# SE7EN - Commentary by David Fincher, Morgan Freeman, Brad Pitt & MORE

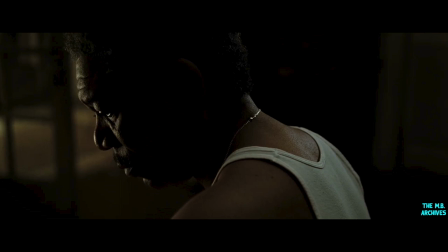TV scene, if you ask me. Give or take. Arthur Max. When it came to Morgan Freeman's set, the Somerset apartment building, I really thought quite frequently of my grandmother's house,
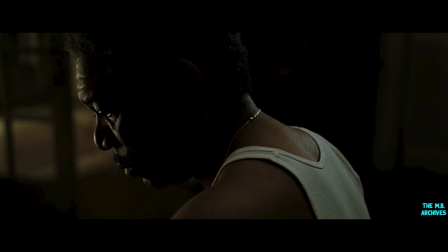where she had the same kind of blistering radiators and accordion grills over the windows and this heavy kind of patina of time on the linoleum floors. And it really helped kind of generate a mood of
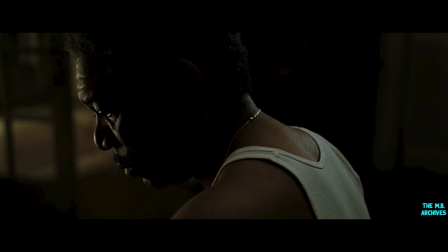frustration and lack of hope for the character to deal with these kind of heavy, thick brown colors and without any use of vivid colors in the palette. We were very restricted to earth tones and deep greens,
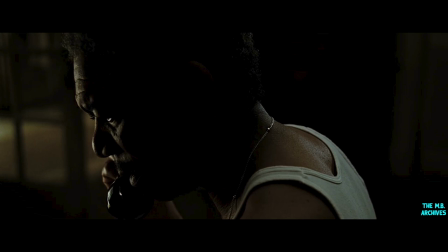and on occasion we would use a kind of maroon. But we tried to reserve the warm colors, and particularly red, for the blood in the movie. So if it was anything at all, it was a no-color color movie. And that was very much David's idea,
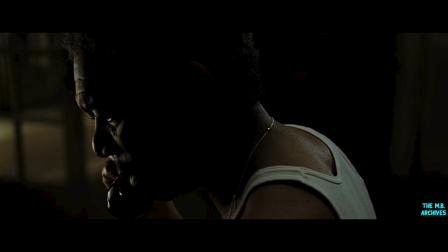to restrict the use of color as much as possible, so that when you did use it, it had some impact.
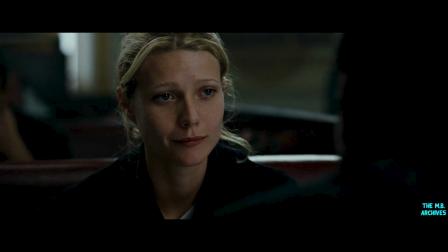David Fincher. Gwyneth Paltrow was a last-minute addition. She's really disturbing in a lot of ways because she is, you know, she's 22 years old.
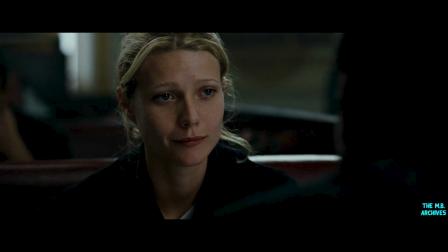And when you meet her, she's not 22 years old. I mean, she's not physically. I mean, she looks very young physically, but she's just, she's an old soul. I mean, she's just so wise, and she's just so
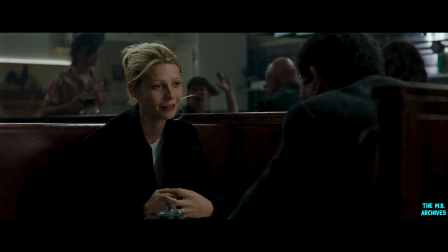knowing and so confident and so calming, you know. And I had seen Flesh and Bone, and I thought she was 30 years old in this movie. I thought, I had no idea how old she was. And I said, I was talking with Brad. I said, you know who would be perfect for this is Gwyneth Paltrow.
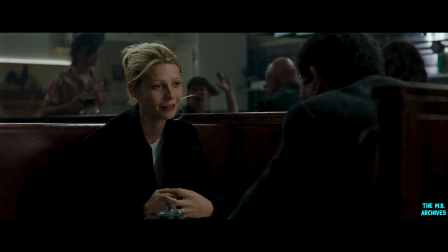And he said, yeah, she's fantastic. Yeah, she would be great for this. And I think Arnold was very worried about her age. We'd seen a lot of really, really talented women, and I just didn't feel like making the decision until I had had at least met with Gwyneth.
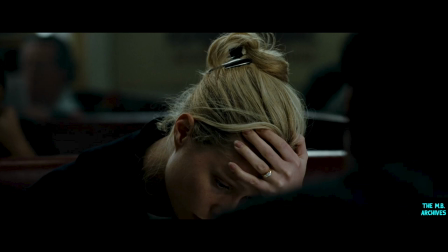And she came in, the door opened, and she came into Arnold Copleson's office, and Phyllis Carlisle was there, and Arnold, and they were sort of sitting around Stephen Brown, and she came in, and she sat down,
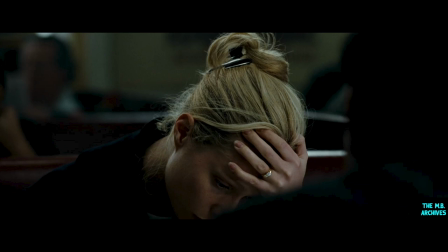and she sort of shook everybody's hand, and it's nice to meet you, and she said, you know, is there a bathroom? And Arnold said, yeah, there's a washroom right over there.
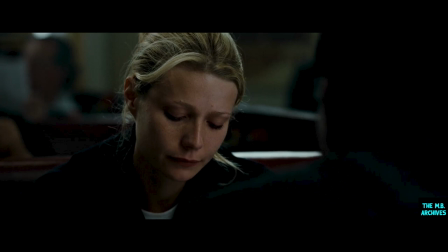And she got up and she left, and they all turned to me at the same time. So she's perfect. And the only thing that she had asked for is there a bathroom?
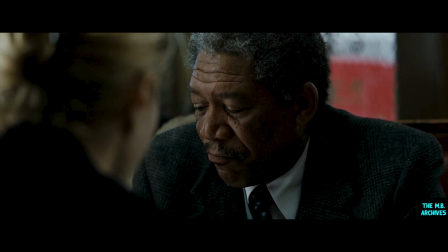So we knew that she could say that line. We knew that she could ask where the bathroom was, and she would be winning at doing it. It was very difficult to find the how concerned or how hurt or how much longing,
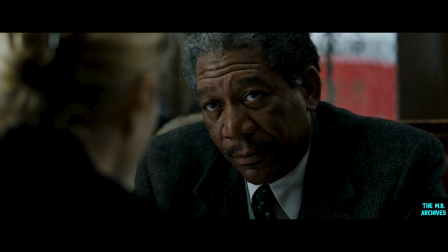you know, Somerset should have, how much he should still feel, and how much he should have already kind of given up, you know. And it was a very tough thing to find that performance. It was probably tougher for me than it was for Morgan, because it was really,
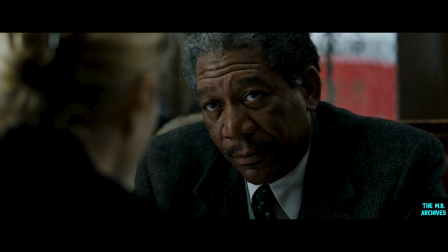you know, I didn't want it to be maudlin. I didn't want it to be, wanted to make sure that I want to tug people's heartstrings. You know, I don't mind if they're moved, but I don't want to actively, I don't want to reach for it, you know.
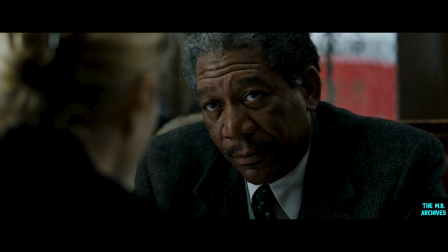And it was really tough. He was so, you know, he's so good.
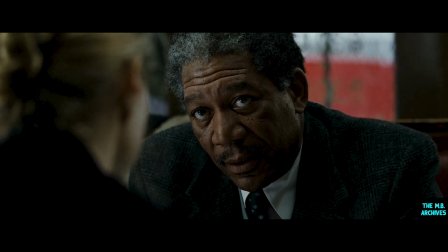He's so effortless at that, you know, that you don't, his performance sneaks up on you.
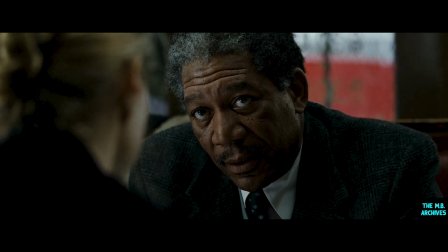You're not even quite sure that you've seen it, you know, and then you see it in dailies and you go, oh my God, you know, take three was amazing. Take five was amazing. Take six is amazing, you know. You kind of, you know, the real movie acting, in my estimation, is not something that,
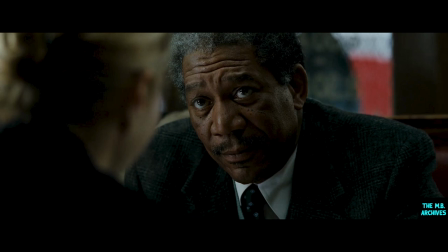you know, sometimes you don't even see it. Sometimes it just, you know, it's a fastball, and all you get is you just hear it. You know, just like the wind through your ears, you know, you just hear the little whoomp, and then the next day you see it and you go, my Lord.
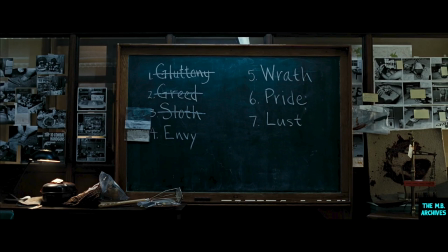Of all the sets, the one I'm most pleased with would be the police station, because it's really a weaving together of three different locations to be combined to give the illusion that it's one single building.
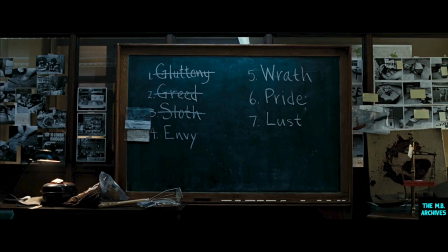The idea I had was to look at the vintage police stations of New York, which basically date from the turn of the century to before the war, and have a certain kind of neoclassic architectural style,
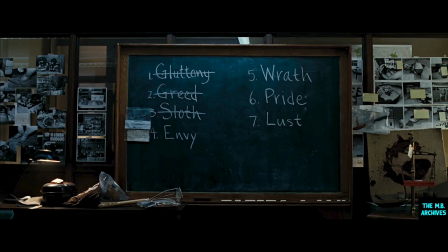which have been now painted over so many times that they've built up such a great degree of texture and layering.
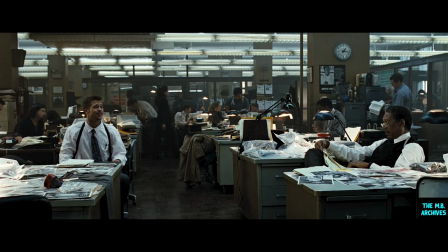We tried to find those kinds of buildings, which are to some extent available in Los Angeles, but no one building was the ideal building. So we ended up using the exterior of one warehouse,
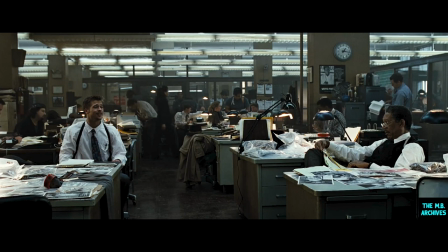which seemed to have the right character as a police precinct. The interior lobby was, in fact, a hotel, whereupon we built a sergeant's duty desk, which was based on very early New York City precinct desks,
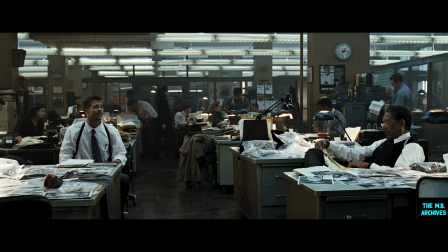and then kind of updated slightly with some video technology. And the interior of the precinct itself, the bullpen, where all the detectives and Somerset's office and the captain's office were located, was a third location into which we built our precinct.
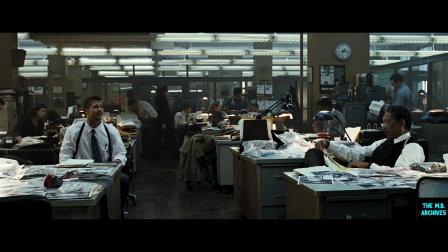And trying to choose those three and blend them together so that you got the feeling that it was all one place.
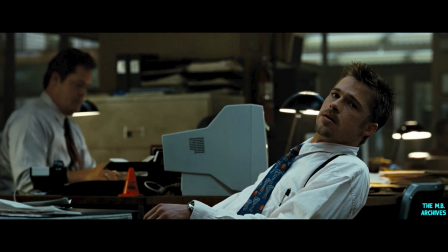I think we were fairly successful in doing that.
Use it to plant fingerprints. Andrew Walker.
Brad would improvise a lot of stuff. And that was one of the great things about it.
Like, worst of all, patient. He's a nutbag. Just because the fucker's got a library card doesn't make him Yoda.
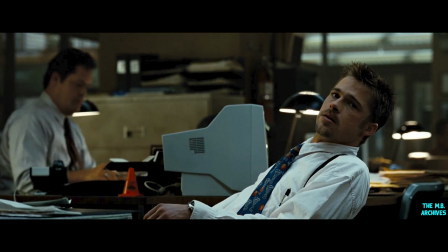I said to Fincher, would he really say that? And Fincher said, yeah, well, like the smartest guy that Mills can think of wouldn't be Einstein.
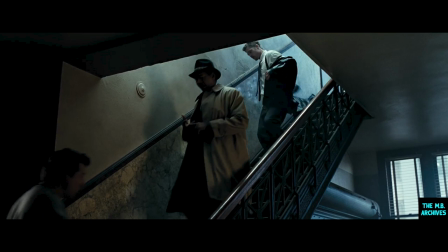It would be like Yoda. That's the smartest guy you can think of. And he's right.
Come on.
I think that the design of that precinct and the slightly outmoded equipment that they use, coupled with the very kind of dated style of the architecture,
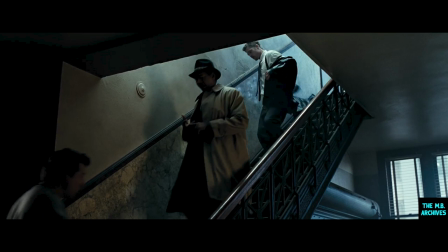give you the impression that the police have too much to do to ever be able to deal with all the crime that's going on around them.
Library.
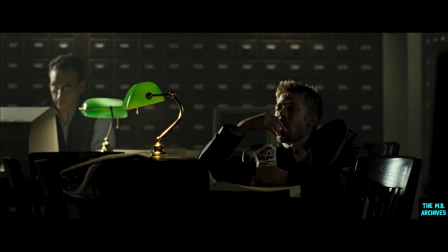Arthur Max just whipped this little set together. He's actually in the background. Arthur Max is the guy reading in the background when Brad's eating potato chips.
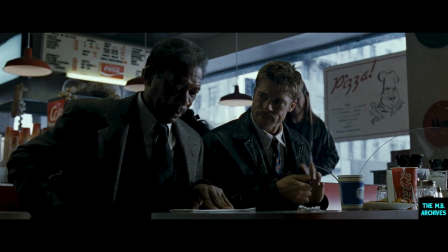Give me your truly money.
Evil. Truly evil music. You're walking down Hollywood Boulevard and, you know, you walk into these pizza by the slice places, or you go to, you know, the place to buy, you know, weird Hollywood memorabilia, like video
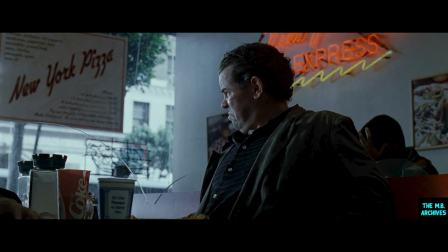printed pictures of yourself on a t-shirt with Lonnie Anderson or whatever. And there's always weird music playing in these places. There's always some blast from 4.5 years ago or something that you remember from high school.
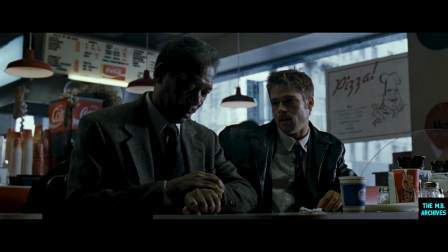There's always some strange piece of music in there that you just go, you know, where did this come from?